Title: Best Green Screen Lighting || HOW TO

After I helped you decide to get the perfect green screen background for your room size in the first lesson of this green screen tutorial series, let's talk about lighting your green screen as good as possible to give you the best results. I will show you setups for different room sizes and just like in lesson one, I will compare all the lighting setups at the end of the video so that you can see how big the difference really is.
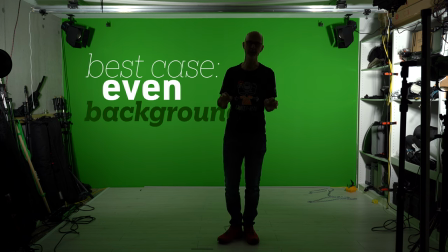20s
Let's start with the basics. In the background video I told you that the best case would be a background that only has one single color or tone.
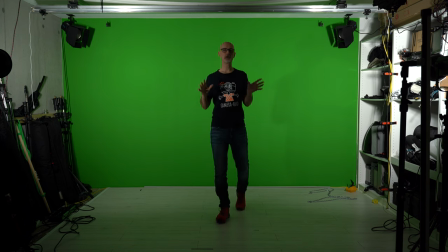28s
Well guess what? The biggest shade is not caused by wrinkles, but by you as a presenter.
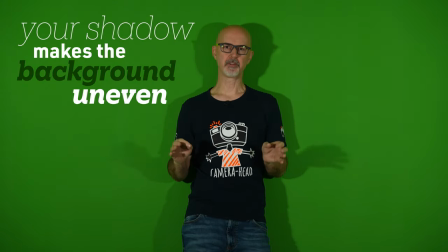34s
Your own shadow creates a much darker tone of green on the background and that would require you to do more aggressive keying in your software.
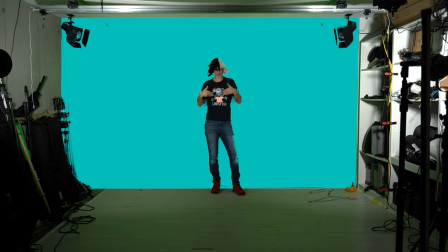42s
That again will eat away hair and even parts of your body, but we will get to software later.
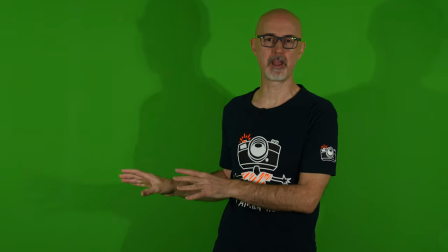47s
For now we'll deal with how to best remove your own shadow from the green screen background to get into video editing with the best possible starting point.
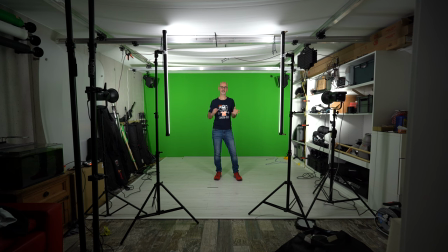55s
In regard to room size, I will start with the best case scenario, which is a rather big room,
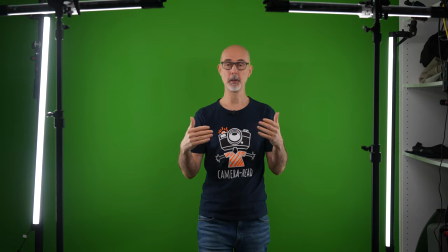61s
and then move on to a medium sized room and even to a very small room. Stop!
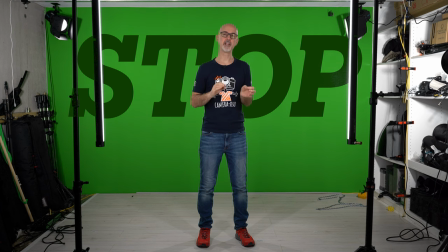65s
Don't scrub forward now if you're only interested in the setups for the smaller rooms. For your understanding about green screen lighting in general, you need to watch the part for the big room too, because it will cover the basics.
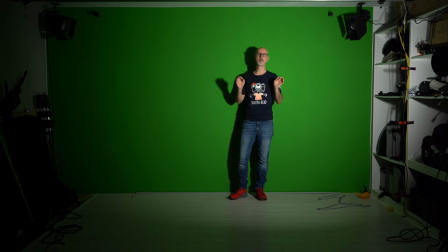77s
To better make you understand, let me start with a bad example and improve it step by step.
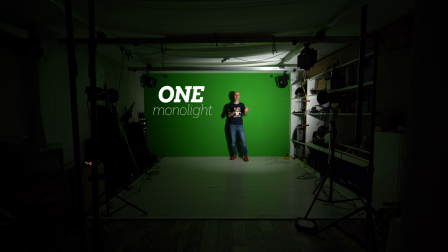82s
I have just switched on one single monolight to light myself in this basement studio.
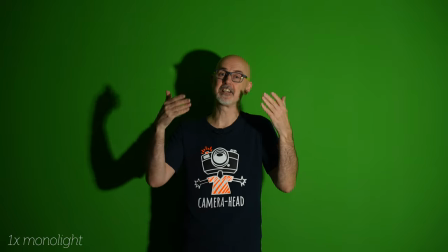87s
You obviously see the shadow that that light casts on the background, you see that the light doesn't actually flatter me, and you also see that the background isn't properly lit at all.
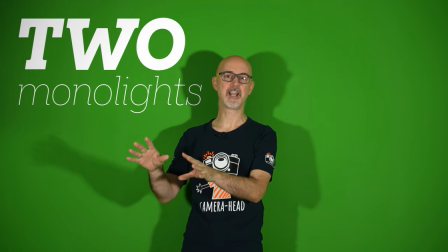96s
So let me add a second monolight on the opposite side to brighten the shadows in my face and on the background.
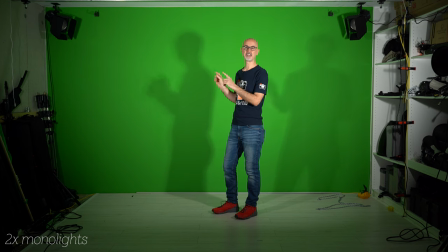103s
That is a tiny bit better, but it still causes very hard shadow.
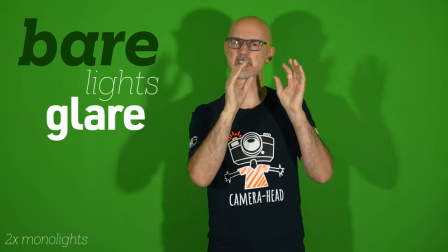107s
Beside that it is very hard to look at because that small powerful light source glares like crazy.
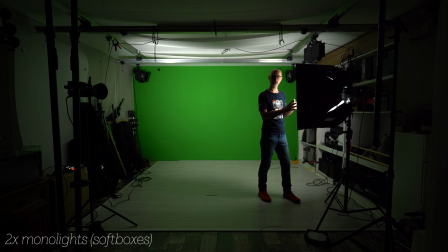113s
So what can we do? We could add a softbox to each of the monolights to soften the shadows.
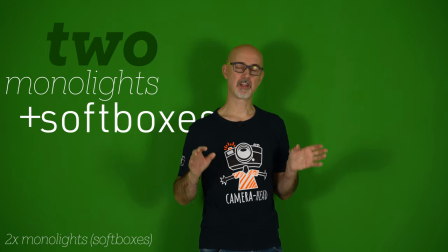119s
But softboxes have downsides.
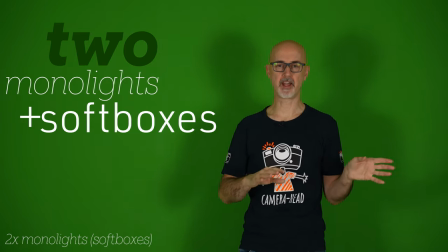121s
One downside is that you lose quite a bit of power I already made up for that by increasing the power from 15% to 30%.
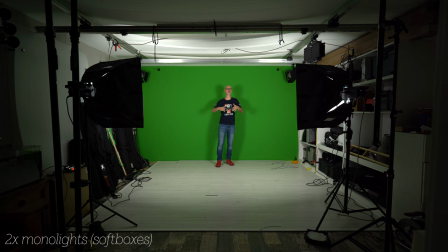128s
And the other downside obviously is that softboxes are bigger and take up a lot of space.
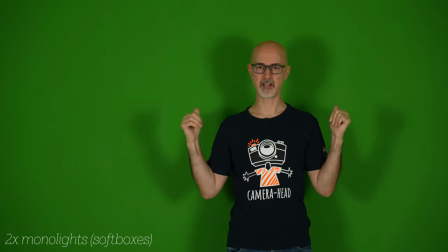133s
But the shadows improve a lot both in my face and on the background. How well does that two-light setup work for green screen?
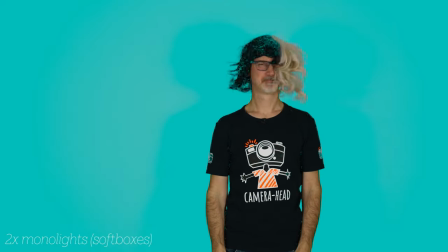142s
I have again set up my wig and I will do a test. To remove the background I need to keep pretty aggressively and that will eat into the hair.
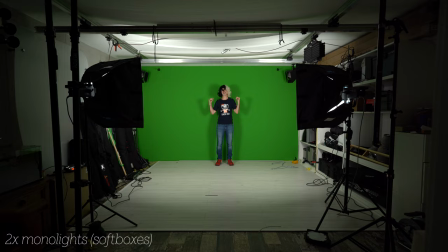151s
That's partly because of those shadows that are still there. So we need to get rid of them. One option would be to just step away from the background. As you can see the shadows already decreased.
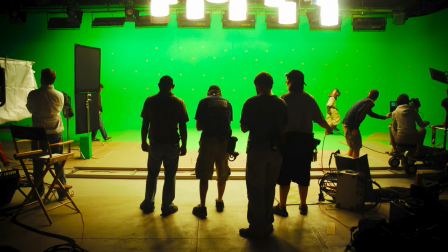162s
But if you have ever seen big green screen studios, you may have realized that they light the background separately.
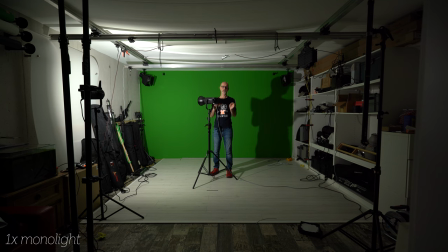168s
So let's do that. Let's start out with our bare-bone monolights again. By the way, I'm using NAN Lite FS150s. They are great quality, with 150 where it's pretty bright, but you can also lower them to 1%.
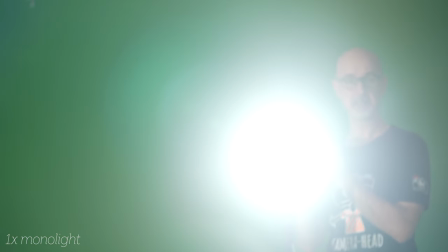182s
This is 1% and this is 100%. So that's a pretty big range which is very helpful for lighting backgrounds.
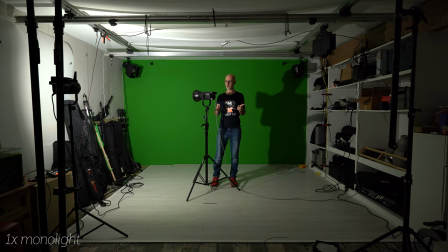190s
They operate at very low noise levels, unless you stand right here,
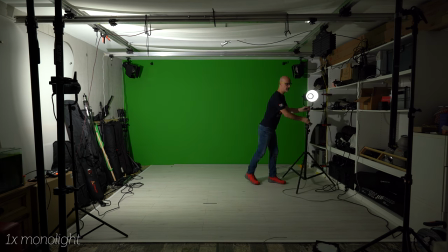194s
so if you put them to the sides, which you would usually do, you don't hear them. And that is very important because you're recording sound and fan noise from your lights will greatly reduce the sound quality.
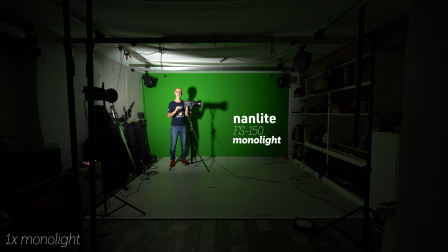206s
And the Nenlite FS150 is pretty affordable too, at around $175. You can of course always go even cheaper, but you wouldn't save all that much. And if you're like me, in the long run you end up spending twice. So better go with something solid right from the start. By the way, as always, a link to all the tools I use in this video down in the description.
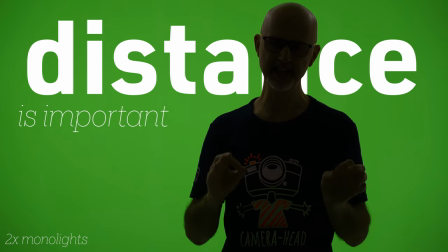228s
Back to lighting the background separately. If you want to do that, one thing you need to consider is the distance of the lights to the background.
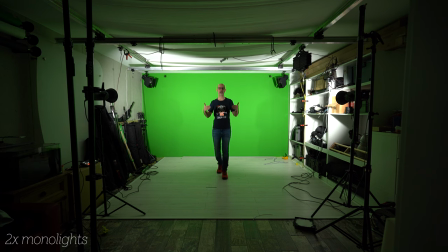236s
Why is that? Now look, if I step back, I'm suddenly lit by these lights too.
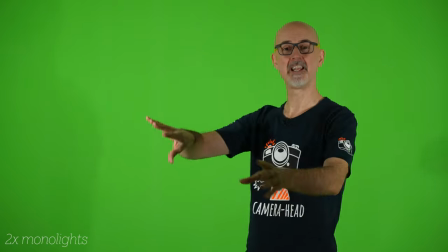242s
But we wanted to light the background separately.